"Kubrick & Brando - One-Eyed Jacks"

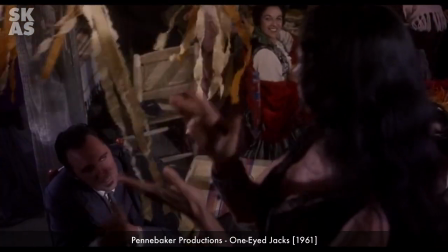[4:10]
The actor here engaging with the dancer is Timothy Carey, one of the real legendary characters in Hollywood.
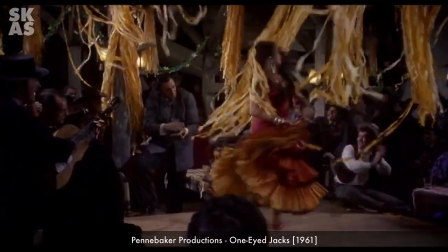[4:16]
Cary was a true eccentric and marched to his own drummer to such a point that he often got fired off of productions.
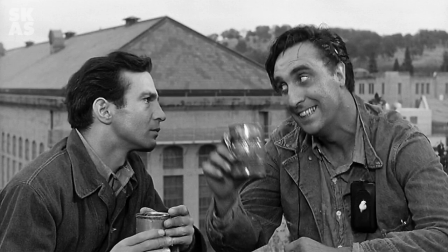[4:22]
Billy Wilder fired him off Ace in the Hole. Producer James Harris fired him off Pails of Glory after he had finished all his scenes.
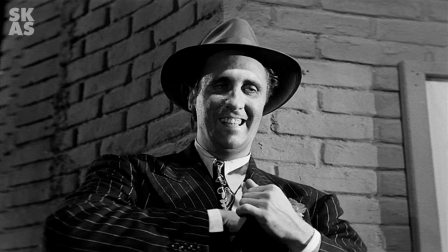[4:30]
Cary suggested that he often wasn't hired because other actors and directors were afraid of him. He said, It's amazing how people get so afraid and weak.
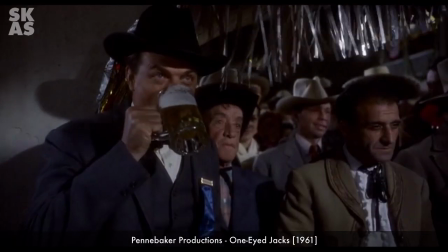[4:37]
I was up for a big part in Bonnie and Clyde, but Arthur Penn took one look at me and almost fainted in my arms.
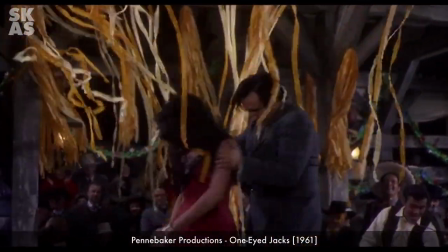[4:43]
He'd heard that I'd gotten into a punch-out with Eliah Kazan on East of Eden, which wasn't true, but because of the garbled story and Penn's weakness, I didn't get the part.
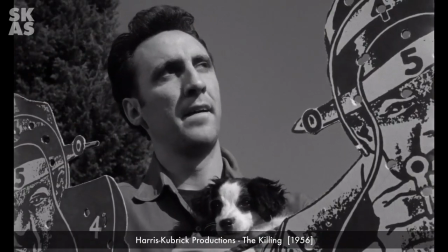[4:53]
Stanley Kubrick, though, liked Cary quite a bit and cast him as a creepy professional assassin in The Killing and as a soldier sentenced to execution in Paths of Glory.
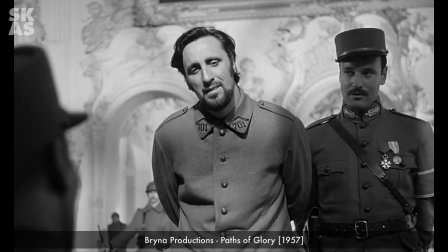[5:02]
Cary loved to improvise, and in Paths of Glory, he goes to his execution biting the arm of an army priest.
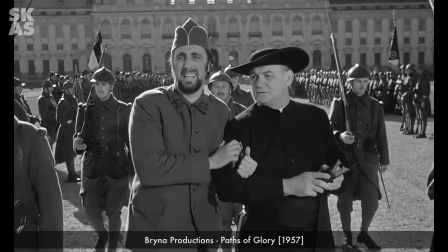[5:08]
The actor playing the priest didn't like that one bit.
Courage, man.
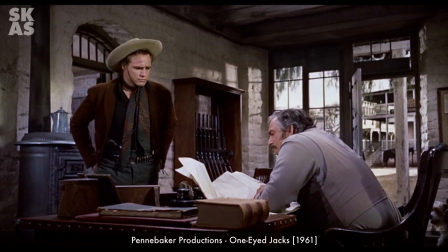[5:14]
Now we meet the other real cowboy in the cast, Slim Pickens, who plays Deputy Lon Dedrick, another character deriving from the novel. There's a lot of quiet menace in this scene, in the way that Brando and Pickens size each other up, and more great dialogue.
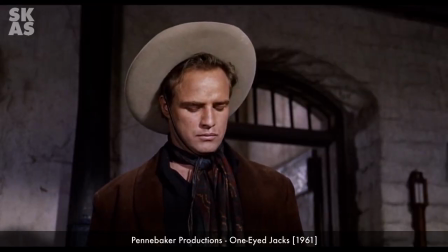[5:32]
Pickens' line, I don't have all day to stand here lippin' with you,
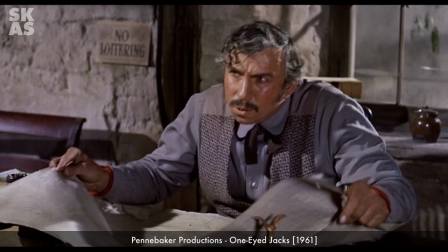[5:36]
is the kind of off-the-cuff jargon that sounds authentic because of the way that he delivers it.
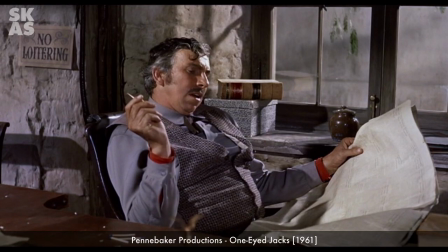[5:42] I asked you polite. Read that sign? I got a lot of funny things to do today, but lipping with you ain't one of them.
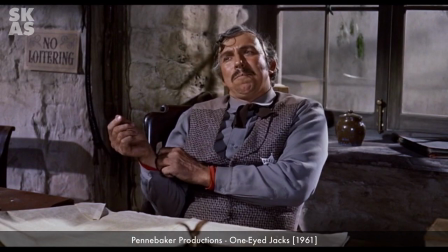[5:52] I'd say you shy a few manners, mister.
Pickens was a big guy, and he was very imposing on screen.
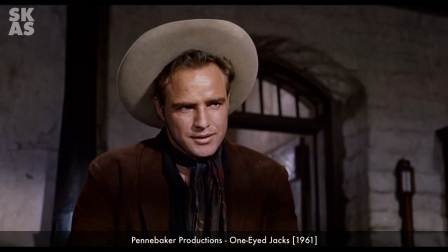[6:00]
He didn't often play these kinds of really depraved characters, but he could do so quite well.
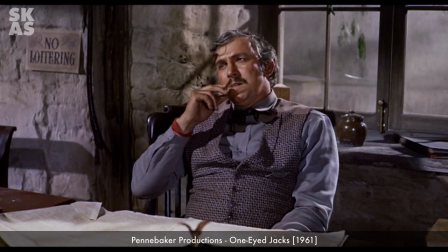[6:08]
Slim Pickens is awfully good throughout the film, as this hawking character.
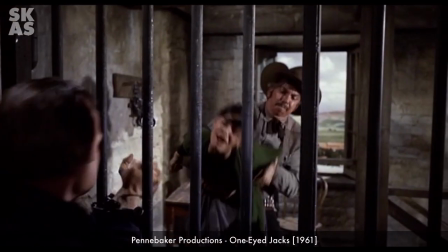[6:13]
Like Ben Johnson, he'd been a professional cowboy, and boots, jeans, and a cowboy hat were his everyday dress in life.
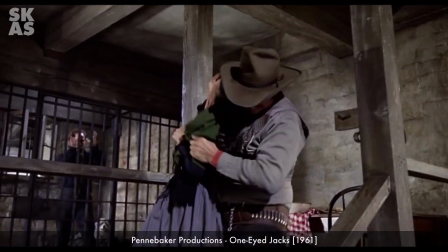[6:20]
He was still a bit player in movies at this time, but in a few years with Dr. Strangelove, he had his big breakthrough.
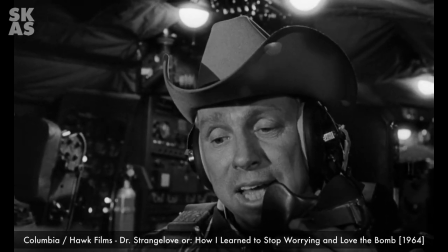[6:26]
He played a folksy cowboy character in Dr. Strangelove,
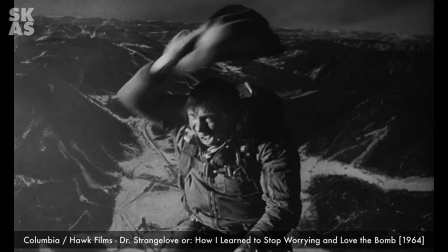[6:30]
piloting a B-52 bomber over Russia and riding an atomic bomb to obliteration like he was a wrangler on a bronco.
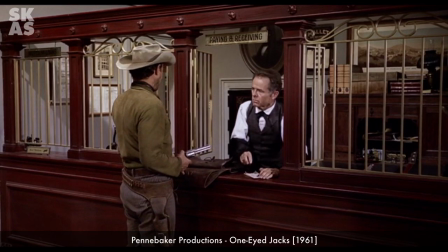[6:37]
This clerk is played by Elisha Cook Jr., a great character actor who played Fall Guys, Punks, and Sad Sacks in numerous westerns and crime films.
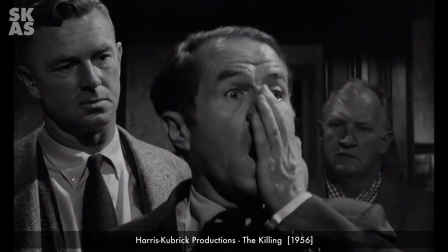[6:46]
As soon as he appears, you just know he's going to take a bullet. His best-known role is Stonewall Torrey Jackson in Shane,
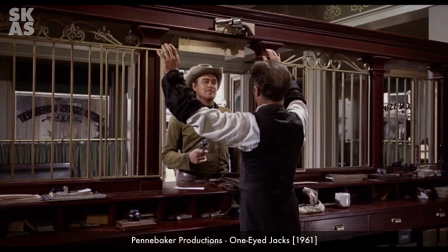[6:54]
a loudmouthed blowhard who proclaims, nobody's going to buffalo me,
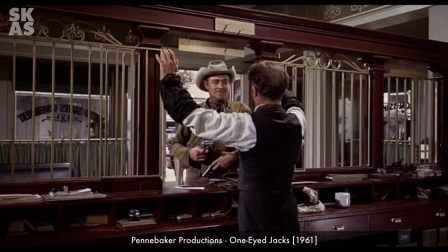[6:59]
and promptly gets blown out of his boots by the black-hatted villain and lands in a puddle of mud.
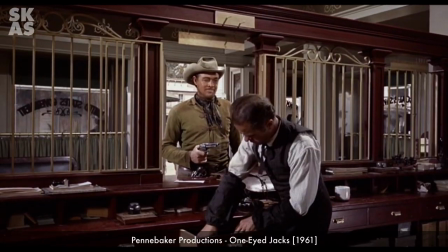[7:05]
So poor old Elisha Cook is probably not going to be around for long.
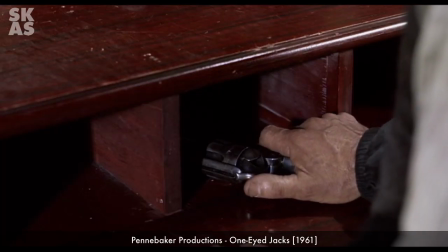[7:12] That's it.
That seemed to be his specialty in Hollywood movies of the 40s and 50s.
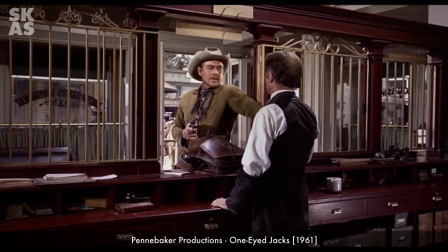[7:17] I'll take that.